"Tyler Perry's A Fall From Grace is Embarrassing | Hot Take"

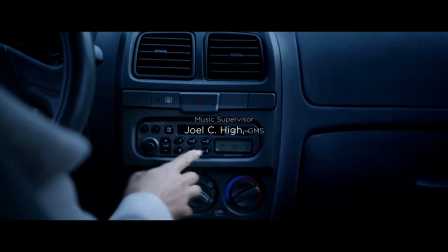4:09 Like, in the beginning of the film, one of the protagonists is driving and she's listening to the radio,
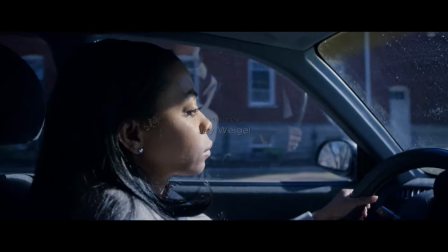4:14 which is happening because Tyler Perry thought that would be a clever way to give more exposition,
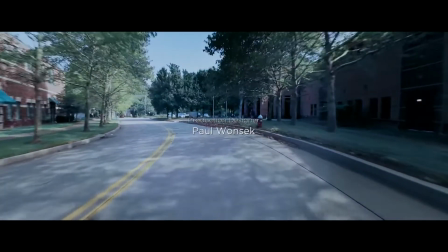4:19 even though that same information is given many times throughout the movie. But more importantly, who listens to the radio?
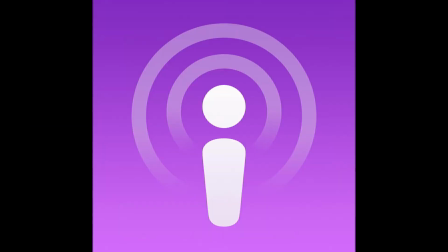4:27 I mean, with music streaming, podcasts, and being able to get your news on the internet,
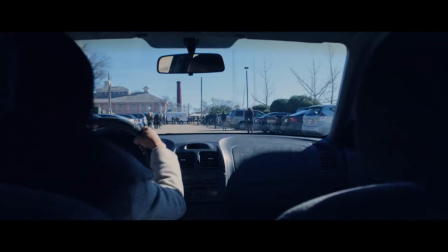4:32 what person that is the same age as this character is earnestly listening to the radio for news?
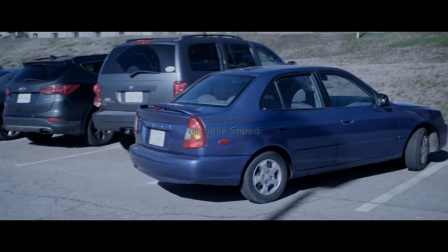4:38 I'm not saying those people don't exist, I'm saying the likelihood that this character is one of those people is very slim.
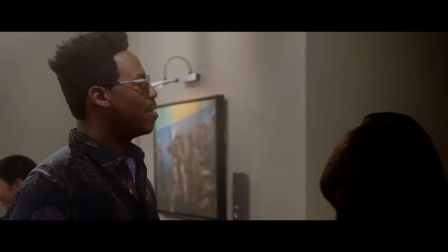4:45 Makkad Brooks's wig is so bad. I know, wig. It's so bad. I feel that already.
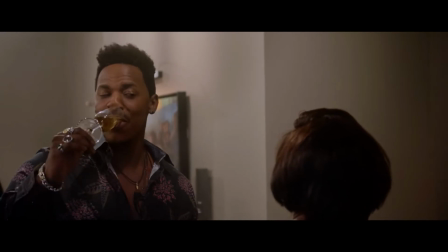4:52 If there was ever an example of an unconvincing wig, it's this one.
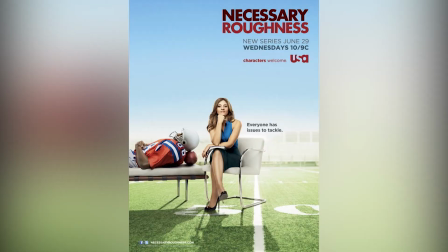4:56 I mean, I know in real life he's bald because I've seen him in other things,
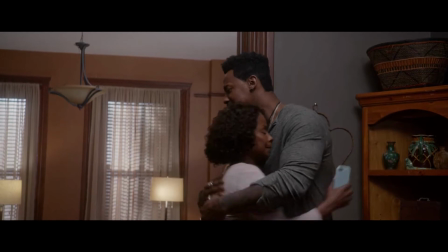5:01 but you could look at his forehead and then look at his wig and think to yourself, hey, that's not where his hairline starts.
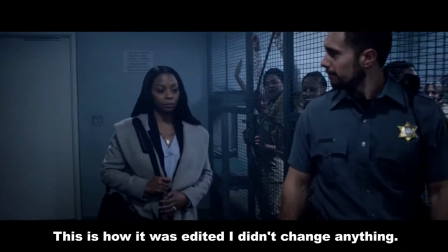5:08 It shines in an unconvincing way, and like this wig, the editing is choppy, purposeless, it just looks thrown together.
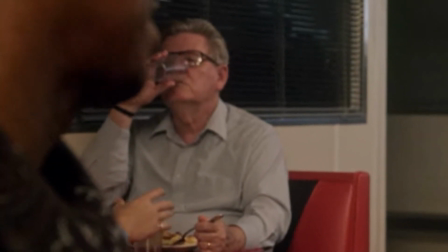5:16 The old man in the diner scene is persistently looking right into the camera.
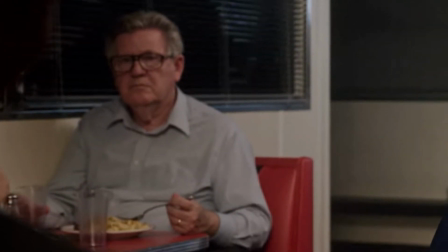5:21 The score is manipulative, in poor taste, and uninspired.
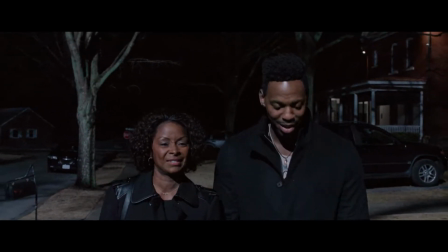5:25 The way this film is lit is just as lazy as the writing, the wigs, the editing.
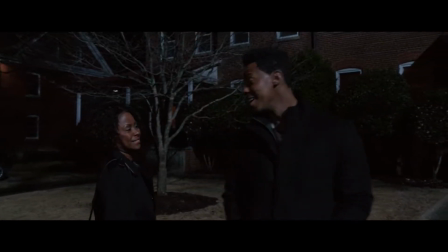5:30 It looks like they just put lights in a spot where you can get an outline of an actor or an object and
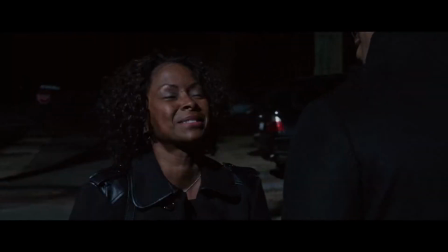5:36 just left it there without shaping it or diffusing it in a way that doesn't look like they just threw some lights down.
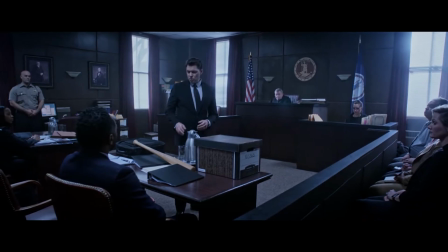5:42 The courtroom set and all of the other sets are so unconvincing, I laughed every time we were shown a new location.
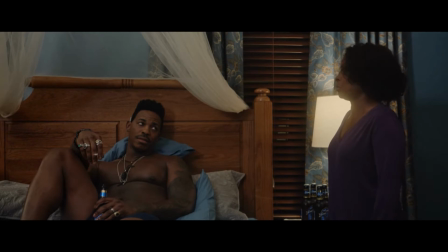5:48 The walls don't look aged at all. Everything in camera looks like a set and not like a place where people live or work.
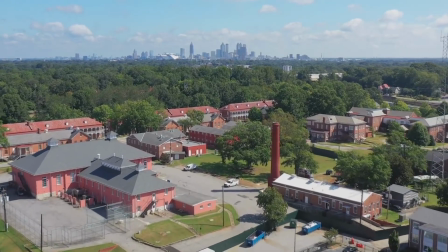5:56 Like, it's cool and all that Tyler Perry has the largest physical studio in the country,
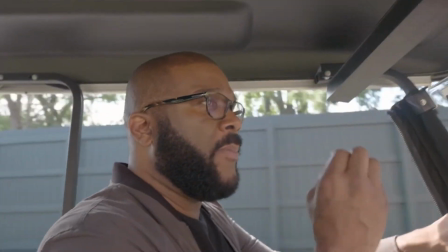6:01 but when you're not doing anything to it that makes it look real, it's just lame and bad.
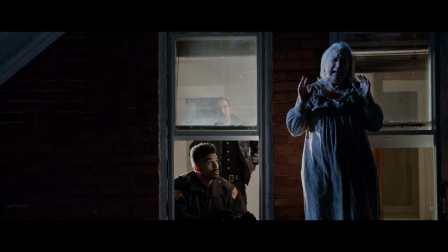6:06 The bad lighting that I mentioned earlier doesn't help with that either,
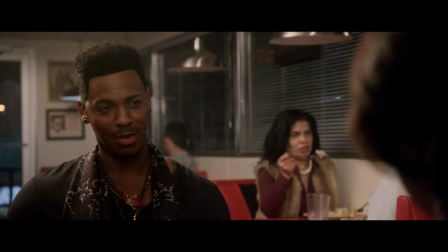6:10 but also the fact that this film was shot on digital really highlights how artificial and cheap everything looks.
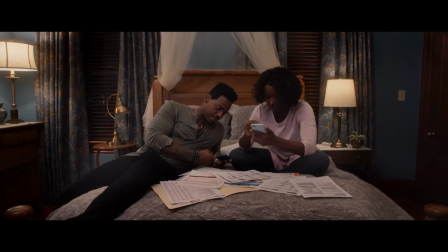6:16 You know, I have an internal conversation with myself every once in a while wondering if digital is just as good as film,
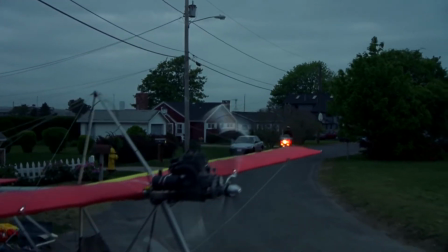6:22 but seeing this film and recently going back and seeing 2000s rom-coms that were shot on film,
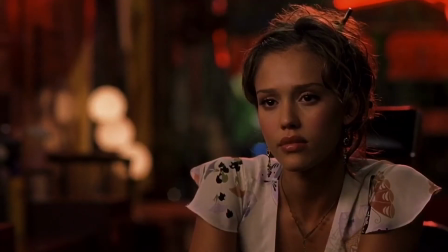6:29 those films hold up visually better than this one, and it really proves that if you don't know what you're doing,
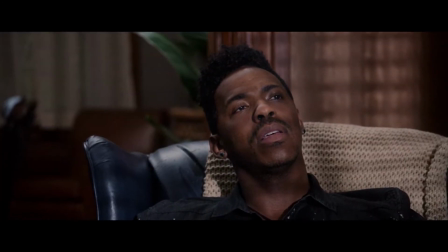6:34 digital is a supremely inferior format to film. I really can't find a more appropriate word than embarrassing.
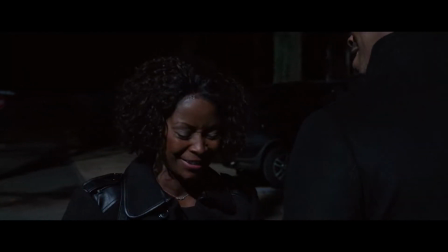6:42 Anyway, that's all I have to say. Its dramatic moments are hilarious, the presentation is cheap and bad, and it's an embarrassing piece of work.
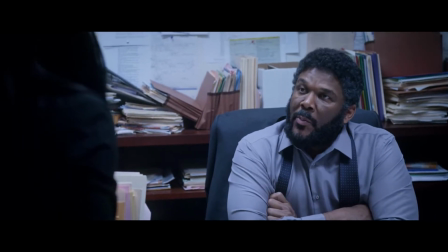6:51 But hey, I appreciate Tyler Perry for giving black actors and artists work and getting them out there,
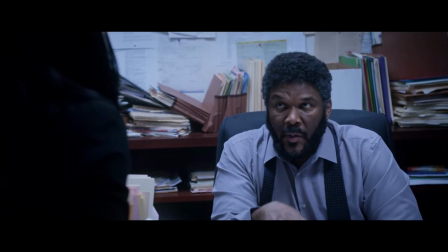6:56 even if under his direction, it has the same utility as Days of Our Lives or General Hospital.
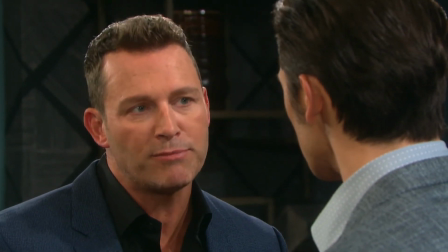7:03 So I have a question for you. Why are you pushing so hard to have my son tested? Tested for what?
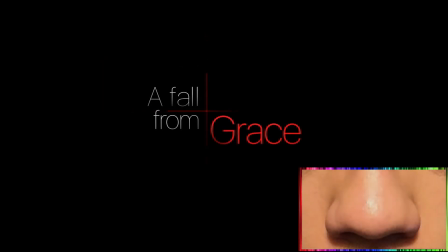7:13 And I'm giving Tyler Perry's A Fall from Grace a 2 out of 10.
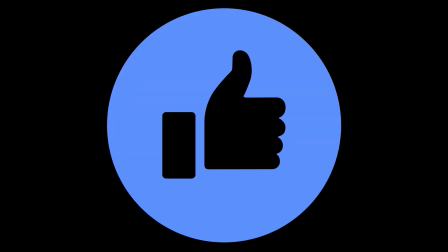7:17 If you enjoyed this video, hit the like button. If you agreed or disagreed, tell us in the comments. Share with your friends. Subscribe. Do all the things. The Matrix video is happening. I swear to God, it's happening. Okay? Alright, bye-bye.
In a sky.
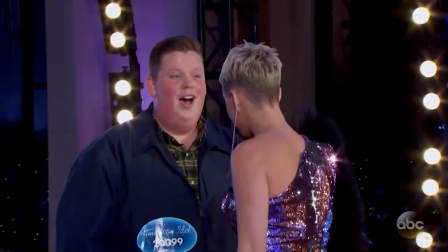7:33 Big. Out the door. In Arkansas. Snatched. Flow. Flow? Oh, it's my.